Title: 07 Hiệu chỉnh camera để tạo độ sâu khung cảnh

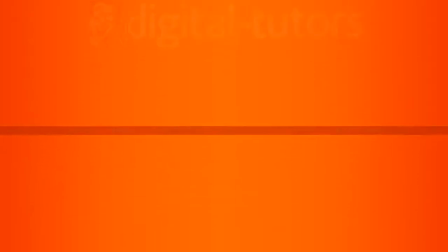In this lesson, we will talk about adding depth of field to our scene.
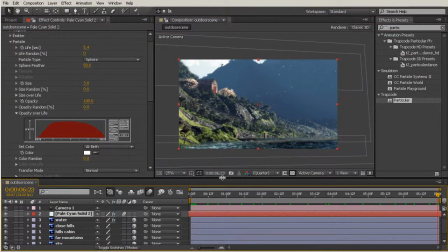Okay, so to add some depth of field to our scene, we're actually going to go into our camera settings and change the depth of field there. Now, maybe if you've watched some other lessons that we have, we sometimes maybe will fake depth of field just by adding kind of a vignette blur around the edge.
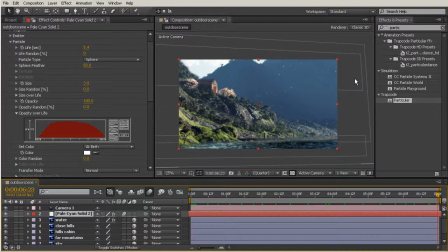But because we have so much depth that we've actually created in our scene with the Z position, I'm going to change the depth in my camera to really help sell the look that we're getting some kind of out of focus parts of our image. So I'm going to drop down the camera options right there,
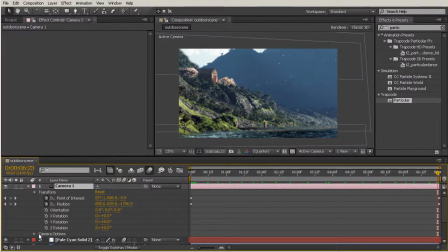and we're going to go to camera options, which are underneath the transform properties. And we see depth of field is right there. So we'll go ahead and turn that on. And for now, nothing really changes too drastically,
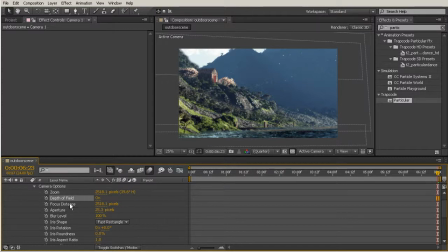but we're going to start playing with our focus distance and our aperture to really make this scene have a feel that there is a lot of depth happening. And depth of field can really change the whole mood of your scene.
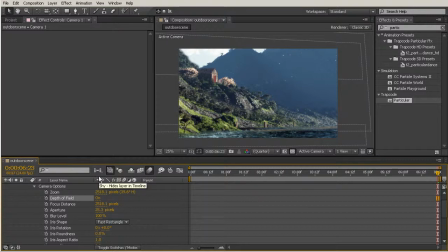You can create a look maybe that something is a miniature based on what kind of depth of field you use, or maybe you just want to add a little bit of emphasis to a particular part of your scene. So we really want to emphasize this cabin here. So that's something we want to keep in mind,
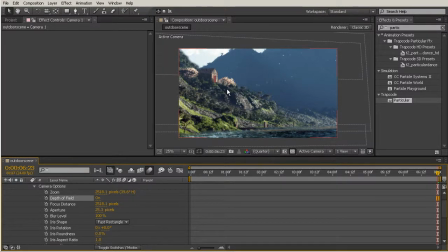of something that we're going to be focusing on to just kind of add that realism and again direct our viewer's eye to the thing that we feel like is important. So let's start playing with this focus distance and aperture value.
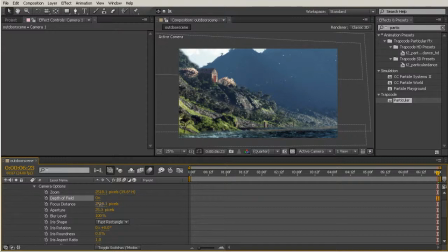Okay, so I'm going to go ahead and change my focus distance right here to an even 2500. So I'm just going to type that in. And now I'm going to start kind of playing with my aperture. So I'm going to just kind of move my cursor somewhere right here at the beginning so I can still see a lot of my scene.
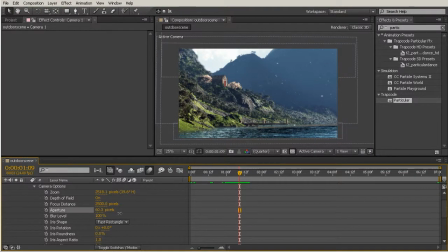And then we'll just start dragging the aperture value up. And the higher that I drag this, the narrower my depth of field is going to become. So we kind of start to see now that this mountain up here is getting blurrier,
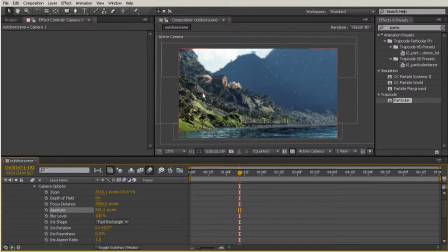and maybe this edge of our water here is blurry, but we are really getting a focus on this value here in our hills. So I'm just going to continue dragging that up to really emphasize that.
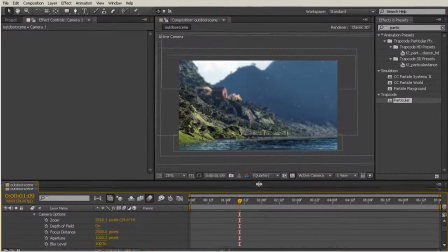So right in there around 1,000, we really are starting to feel
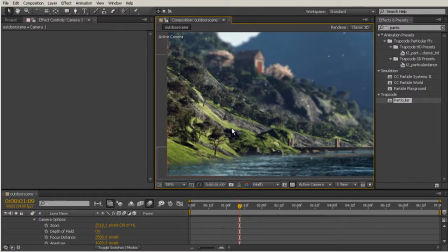the focus is on this hill area, and a lot of the other parts of our image are out of focus.
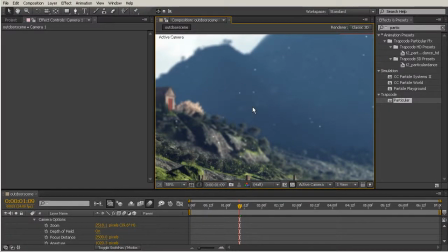And that's another reason I really like using particular as my particle generator, because it recognizes the depth of field of my camera and blurs out those particles.
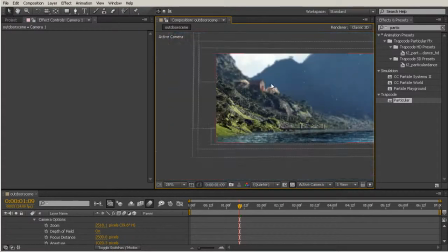So that's very interesting, the way that interacts together with my camera.
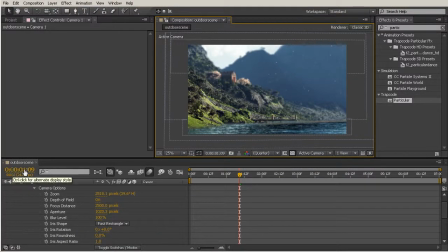So I'm going to go in and change this option right here where I'm looking at my time as seconds and change it to frames. So I'm just going to hold down control and click that right there. And that's just going to help me kind of measure this in a little bit of a different way. You don't have to measure yours in that way if you don't want to.
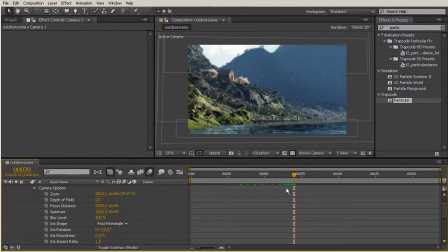But right here around frame 70, we're going to maybe show a little bit of a shift in the depth of field of our camera. So we said earlier we want to kind of focus in on our cabin. So maybe right around here is where we're going to sort of start that shift.
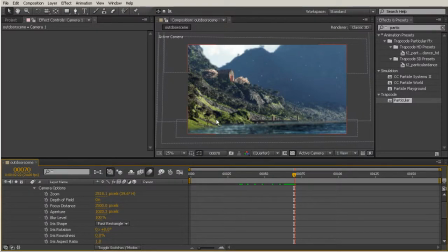So we kind of maybe start out with the hill in focus and then shift our focus to the cabin. So that's just going to create a little bit of an interesting look.
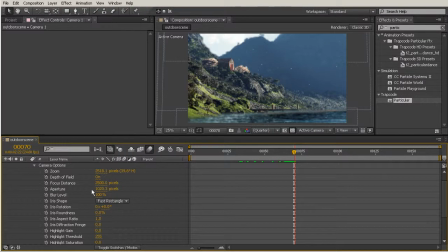So I'm not going to change my aperture too much more at this point, but I do want to change the focus distance. And what that's going to do is just say, right now I'm focusing at this distance.